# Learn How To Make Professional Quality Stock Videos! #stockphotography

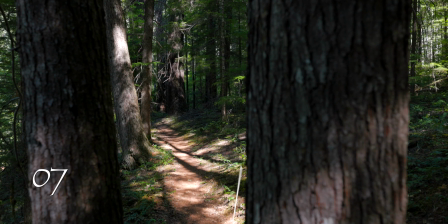[4:33]
the simple act of walking through a frame picture like this just
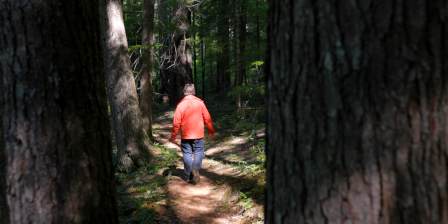[4:38]
adds another element that wasn't here which obviously it's me the
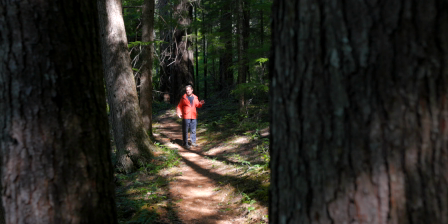[4:43]
simple things like this walking in nature stopping and looking in the sun i might be a little blown out so let me go into the shade now
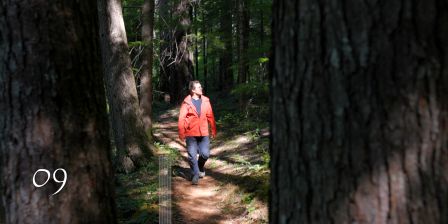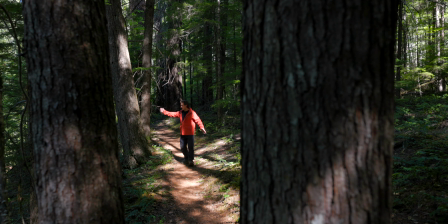[5:02]
i'm not in focus when i get close because i focus on this tree so that this plane would be sharp where that's where the sun is and here it's a little diffused so i should be well exposed but this video is at 24 frames a second because there's a lot of distance the
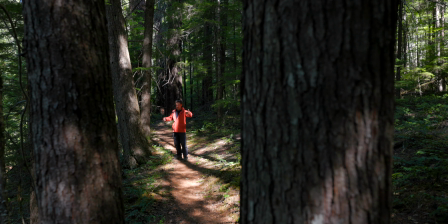[5:16]
closer i get the more i like to slow it down so and again if i'm walking in slow mo it'll look kind of weird so let's go find something else where i can do it closer
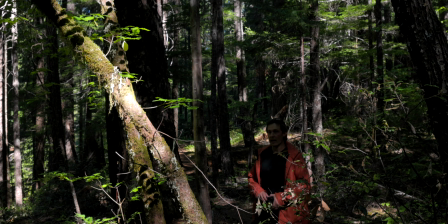[5:27]
okay now here i am focused on this tree where the interest is at because that's where the lights at so I'm gonna hide the camera and probably should be at 60 frames a second but I'm gonna leave it at 24 I'm just gonna come over here and look at the leaves look at
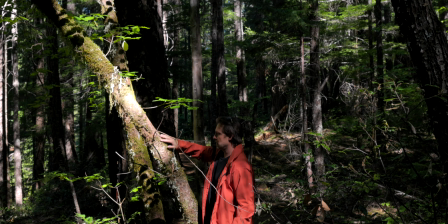[5:42]
the moss I
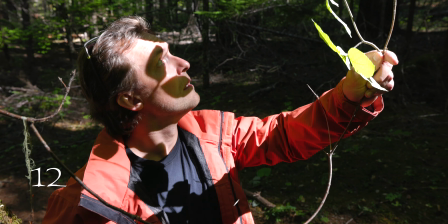[5:47]
think a close-up of that will look good too with the shadow anyway that's one stock clip now let's do the camera I
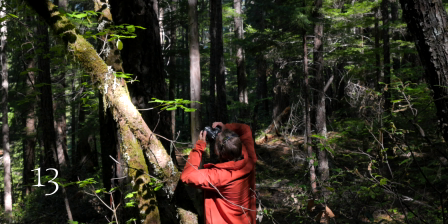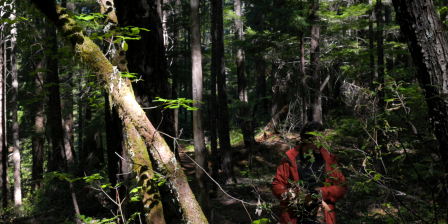honestly don't know if that's gonna work or not because of the light and the shadow and how harsh it is with the with the sunshine but I don't know we'll see how it comes out okay that's crunchy the idea is simple you don't need a giant tree like this you can do this anywhere in your backyard you can and in a city where well be careful with the camera in the city but anywhere where you have something of interest and you add another element like a tourist
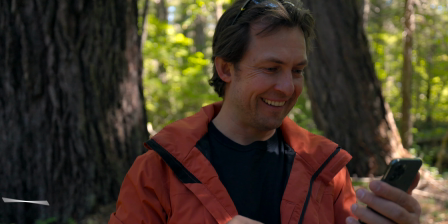[6:31]
a tourist with this camera with their phone just be very careful with logos mine has my logo in back so I can always take that off.
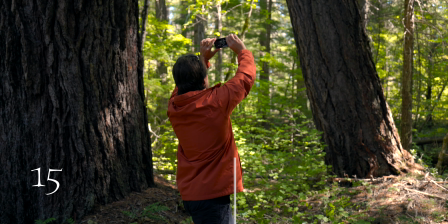[6:39]
Here taking a selfie, whatever you can do, whatever tourists do, let me kind of blind you there. The idea is to keep things interesting,
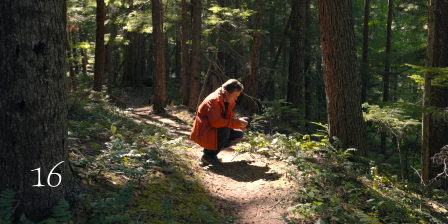[6:52]
adding a subject, adding another element is really going to help you not only with your photography, but with your videography. Now the other benefit I have with the cell phone and this camera, a modern camera,
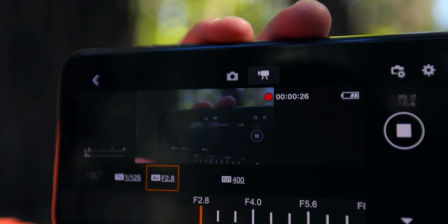[7:03]
is that I can literally take a picture of me taking a picture using my phone to remote control the camera. I could change my settings. I could compose it and frame it looking at what the camera is looking at.
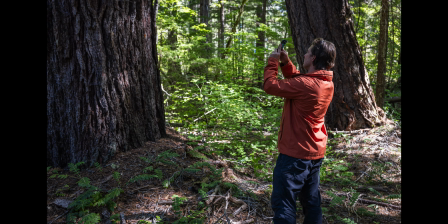[7:14]
Because from here, I can barely see the screen. I don't even know if I'm in focus. But having the phone to connect to the camera is really going to help you a lot. Understanding your composition, where to move, where the light is, and whether your highlights are blown out or not the
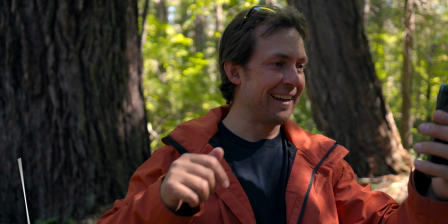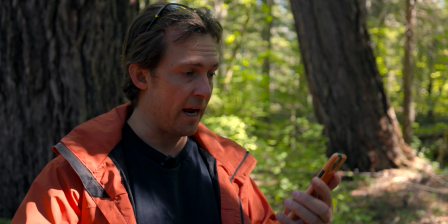[7:36]
whole point is to do simple things like I just did a couple things with my phone I could see through my phone that I was connected stock photography it's the same as stock videography keep it simple you can see I'm framed through the trees that's a natural frame the lighting's on me just be careful not to over push your dynamic range and just keep things simple everyday things like a phone whether you're talking to someone on the phone slow that down a little bit so it looks more I guess natural I mean we're not that emotive when we're saying hi to somebody but the whole
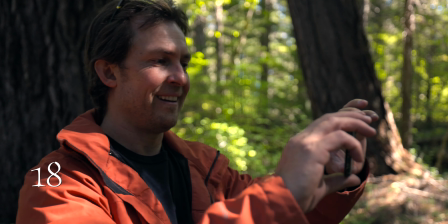[8:06]
point is to be able to use that like you were that excited on a park bench I mean so many ideas that come from just using the phone or a camera I